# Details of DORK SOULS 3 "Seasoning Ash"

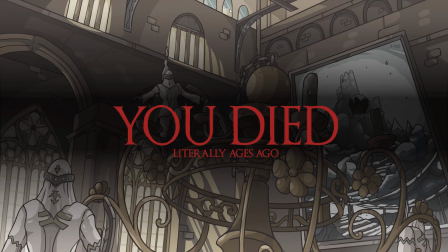[8:09]
But the details that I actually wanted to point out is the broken window right here, which is, you know, the way you enter the cathedral for the first time. I don't know how many of you guys noticed that because it's tiny detail, but I'm very proud of it.
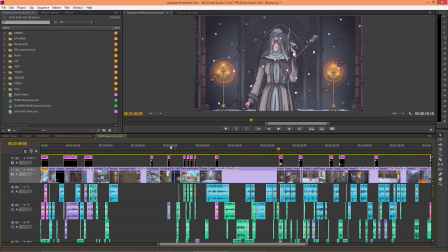[8:23]
And this is another kind of subtle thing that I don't think many people probably,
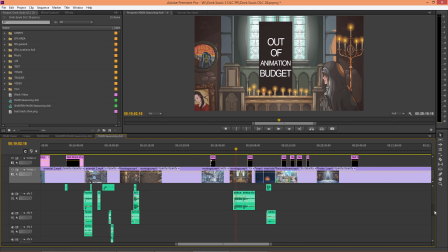[8:29]
because it's overly complicated to I guess catch. You know, it's a detail that is kind of meta about it.
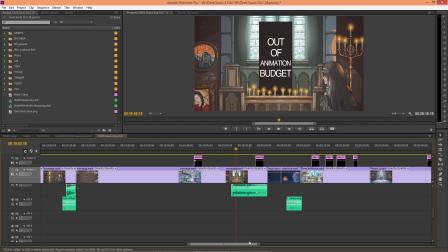[8:38]
You know, there's something about breaking the fourth wall, I would say, and it's this scene here
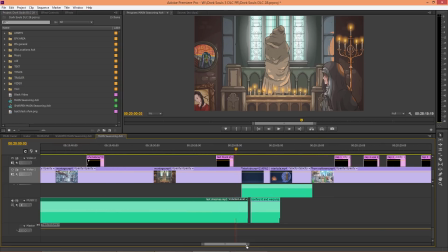[8:48]
where Frida says clever. When she says clever, she makes a response, a comment to two things at the same time. She's saying clever because my character in the animation was able to find
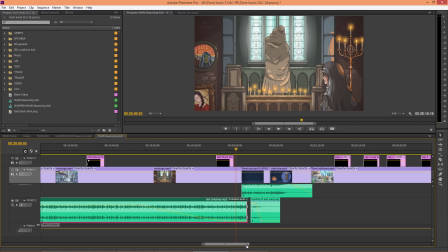[9:02]
the contraption to open the shortcut, you know, to open the passage. But also she says, clever, because she's reacting also to the fact that me as an animator,
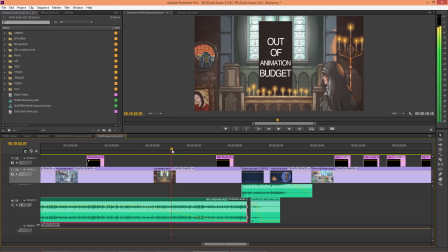[9:16]
I put the censorship here to save myself the hassle of making the animation of the statue turning. So her reaction, you know, clever, is both a reaction to me as the player finding the secret,
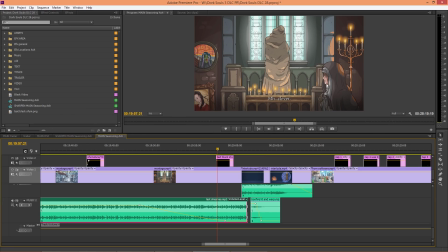[9:33]
or, you know, the secret passage, and also for me as the animator finding a way to avoid animating the statue.
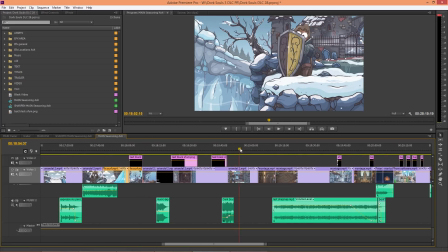[9:41]
Another thing that I wanted to point out is that every time a champion Grave Tender is attacking me,
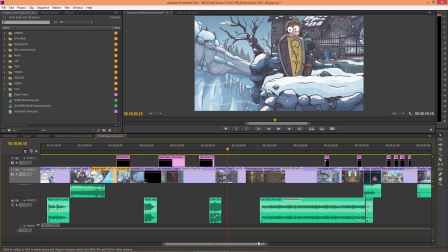[9:47]
in each one of the individual scenes, the shield has a different expression because his shield has like a lion on it,
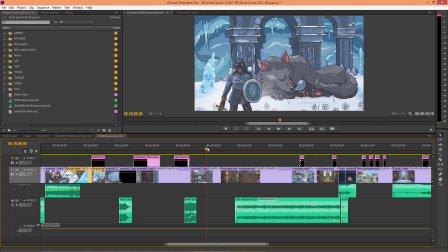[9:55]
right? So the expression of the lion or you know, the decoration, it's different in every shot basically.
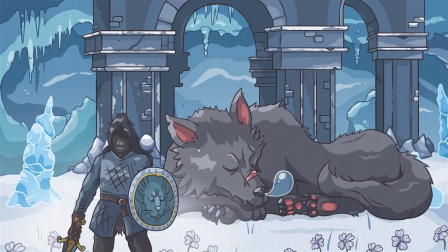[10:03]
But in this last one of these shots,
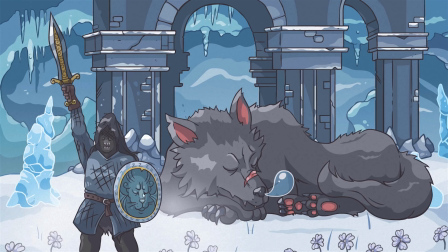[10:07]
when you know, Grave Tender is like celebrating, doing the pose, you can see that the shield has some Z symbols on it, right? This is like, you know, because he's sleeping, you know, just like the wolf behind.
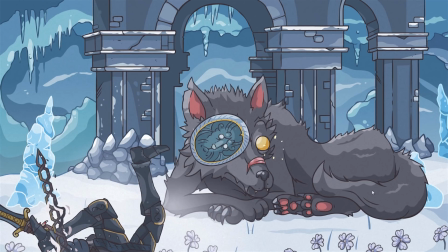[10:23]
But as soon as Wilhelm comes down, you know, and it hits him, if I go frame by frame, you can see the expression is changing. I'm sure that many of you guys didn't see that. And also the symbols around the shield, they're not more Z,
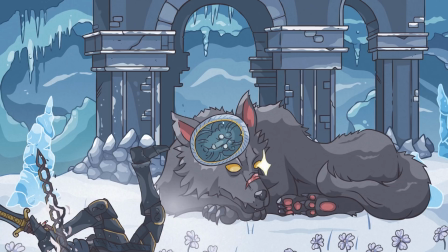[10:40]
but they are an exclamation point, and you know, like, what the fuck is going on?
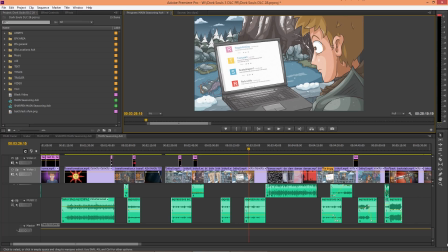[10:45]
Before talking about the Easter egg, I just want to point out this little
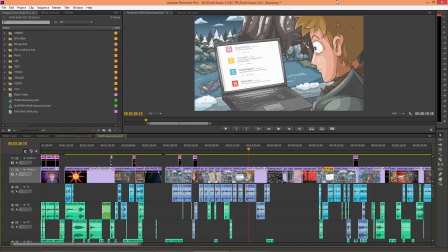[10:50]
thing that I think only the speedrunners of this game will recognize or will see, or maybe the hardcore players of this game,
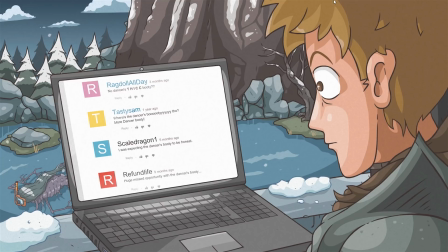[11:01]
that they, you know, experiment with builds and stuff like that. So this is the scene when I am reading the comments on YouTube, right? I'll just say this, look at the letters, okay? Look at the letters and let me know in the comments if you find something odd about it.
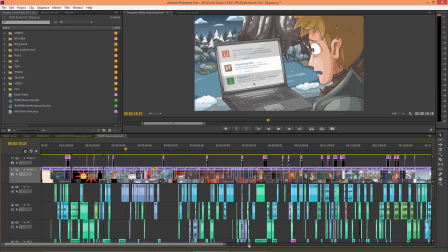[11:16]
Some coincidence, I would say. So let's talk about the Easter egg that I told you at the beginning.
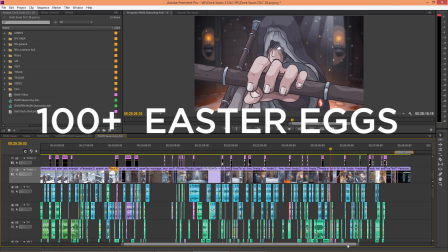[11:22]
Again, the parody has so many of them. It's like, it's crazy. Like, I think this is a record for me.
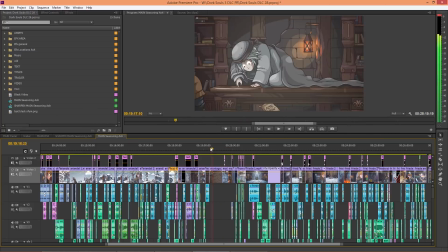[11:29]
But I am talking about this one in particular, when I'm using the lever here.
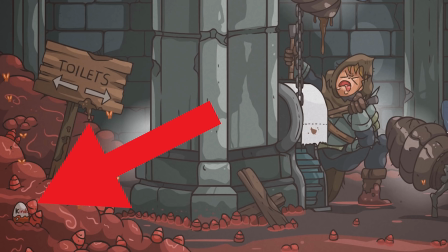[11:36]
So this is a Kinder Surprise. So the reason why there's a Kinder Surprise here is so convoluted and crazy
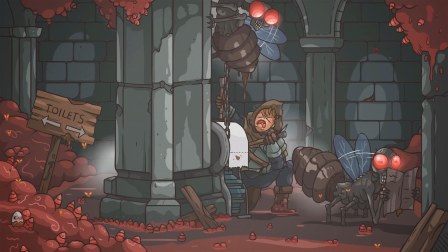[11:44]
that I don't think people probably realize why it's there. So let me tell you the cryptic reason why it's there.
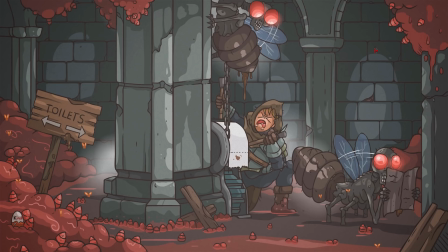[11:52]
So the world of Ariandel, it kind of echoes what happened in the first game, you know, in the painting world of Ariamis, which is a world that, I should say, stuff that is banned from the real world gets basically sealed inside,
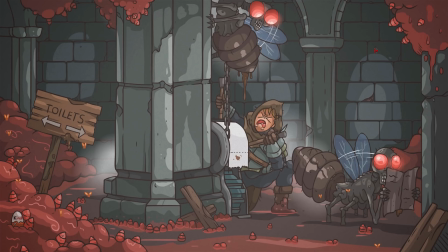[12:08]
you know, like all the bad things, all the atrocities, or maybe you know, enemies that are corrupted or stuff like that gets basically exiled inside of the painting world of Ariamis, you know, like something that you want to, I guess the realm wants to get rid of, right?
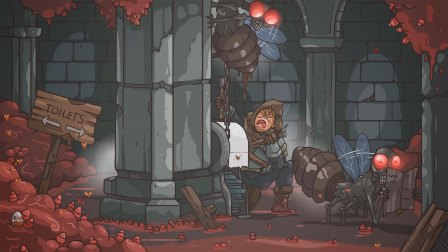[12:25]
And so in the United States, the Kinder Surprise, we have those here in Europe, but in the United States,
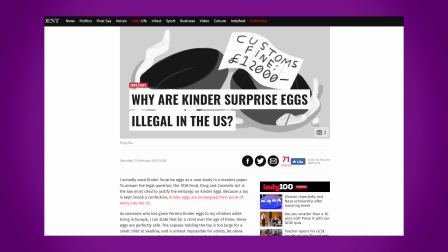[12:31]
the Kinder Surprise is actually banned because little children, they, I don't know if something happened,
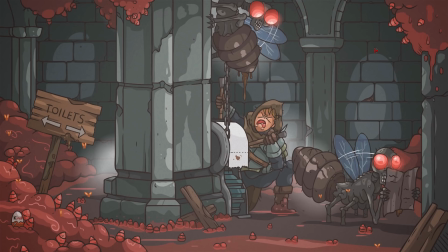[12:39]
like a court case, I have no idea. All I know is that the Kinder Surprise in the United States is banned because, you know, it's a chocolate egg that you open and there's a surprise inside that you can build, you know, like a little toy, I would say. Little children would like swallow the games that are inside the Kinder Surprise.
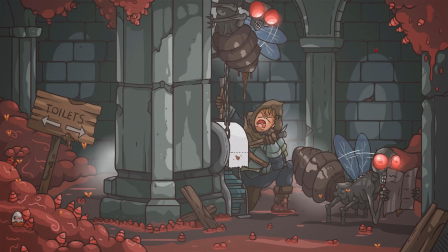[12:57]
And so since this is banned, I decided to put it in this world, you know, like something that is banned from the actual world. So it's just a very cryptic
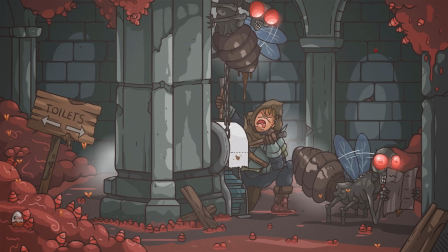[13:09]
reference, but I hope you guys, some of you guys, maybe one of the millions of people that luckily saw the animation, they caught on.
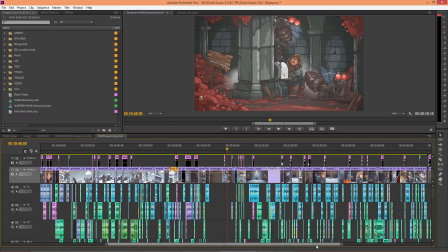[13:17]
But I guess the thing that I wanted to say with this is that everything in this animation, in all my animations, I try to make everything have a purpose of what I do. It's not just random, you know. I try to really put something in a place with a purpose, you know.
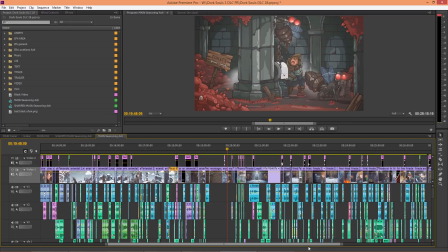[13:34]
Even like the songs, like Another One Bites the Dust, when the song plays, you know, the cover that I played,
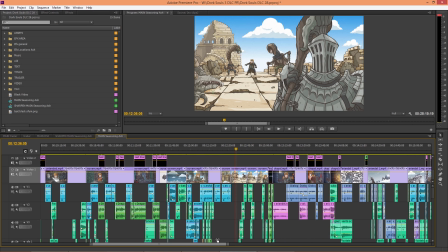[13:40]
it is obviously because I'm trying to keep like an 80s vibe to the whole animation,
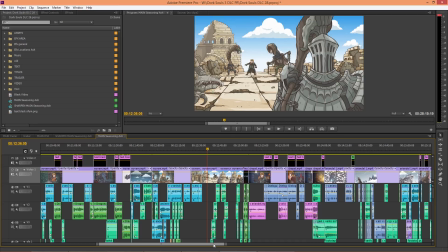[13:46]
you know, something that is like a tradition from the first Dark Souls 3. And, you know, it literally has a meaning here, you know, because I'm falling in the ground and I'm eating dust right there, you know. So everything that I do has like a meaning that I try to construct.
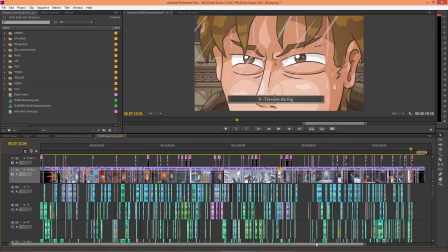[14:02]
So before I wrap this up, there's something in this animation throughout the entire animation that almost nobody, even after 10,000 comments, actually noticed. Just 2 people actually came close to noticing something.
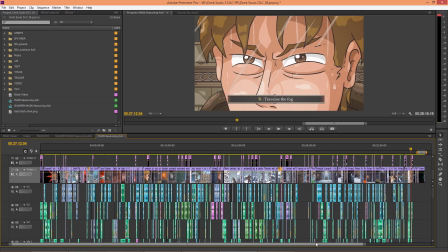[14:18]
They were like, there's something about this that I noticed. But nobody did an actual research to find each and every one of these secrets. But let me just say that, okay, I'll just keep it very vague for you guys, but there are some recurring visual elements.
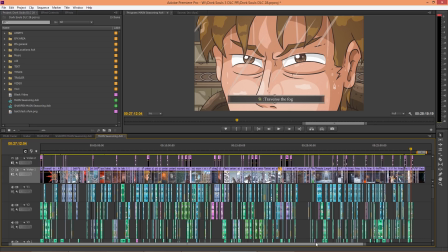[14:35]
There's a single visual element that is hidden in many scenes of this cartoon, and it's recurring throughout the entire animation many times. So I'll leave it to you to find it, what it's all about. I would say that it's kind of like a mark.
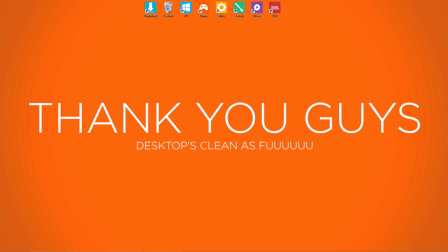[14:52]
So I hope you guys enjoyed this video. I just wanted to give you some motivation to maybe, you know, in the future rewatch the animation and pay attention to these details.
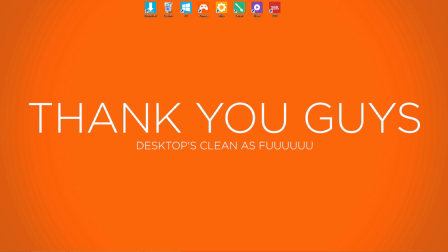[15:04]
Again, I only scratch the surface and I'll leave to you, you know, the pleasure or the fun to find or notice all these details.
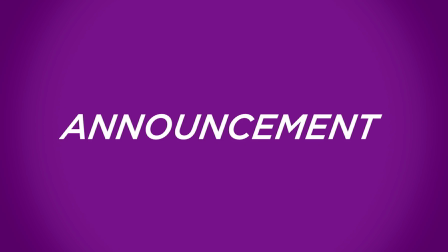[15:13]
And so now here's the announcement. This September, right before I start working on season 9, which will be, you know,
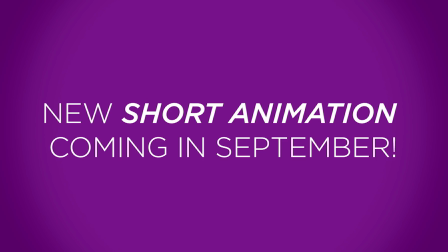[15:20]
the last chapter for this trilogy, I have a new Dark Souls short animation coming out. The storyboard is already done. I just have to start working on it. I'm going to start working on it in September because now I'm trying to take some time off.
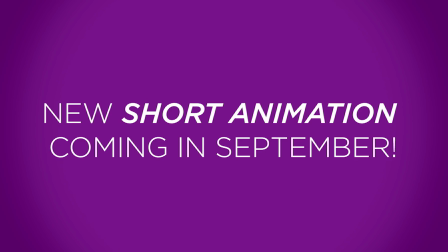[15:36]
But yeah, the storyboard is already done. And you might ask, you know, it's a Dark Souls animation. Yeah, but which one of the Dark Souls? So I'll leave you with a screenshot of just one of the storyboards about it.
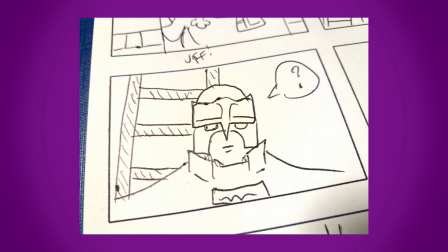[15:50]
And I'll leave it to you to figure out what Dark Souls I'm talking about, okay?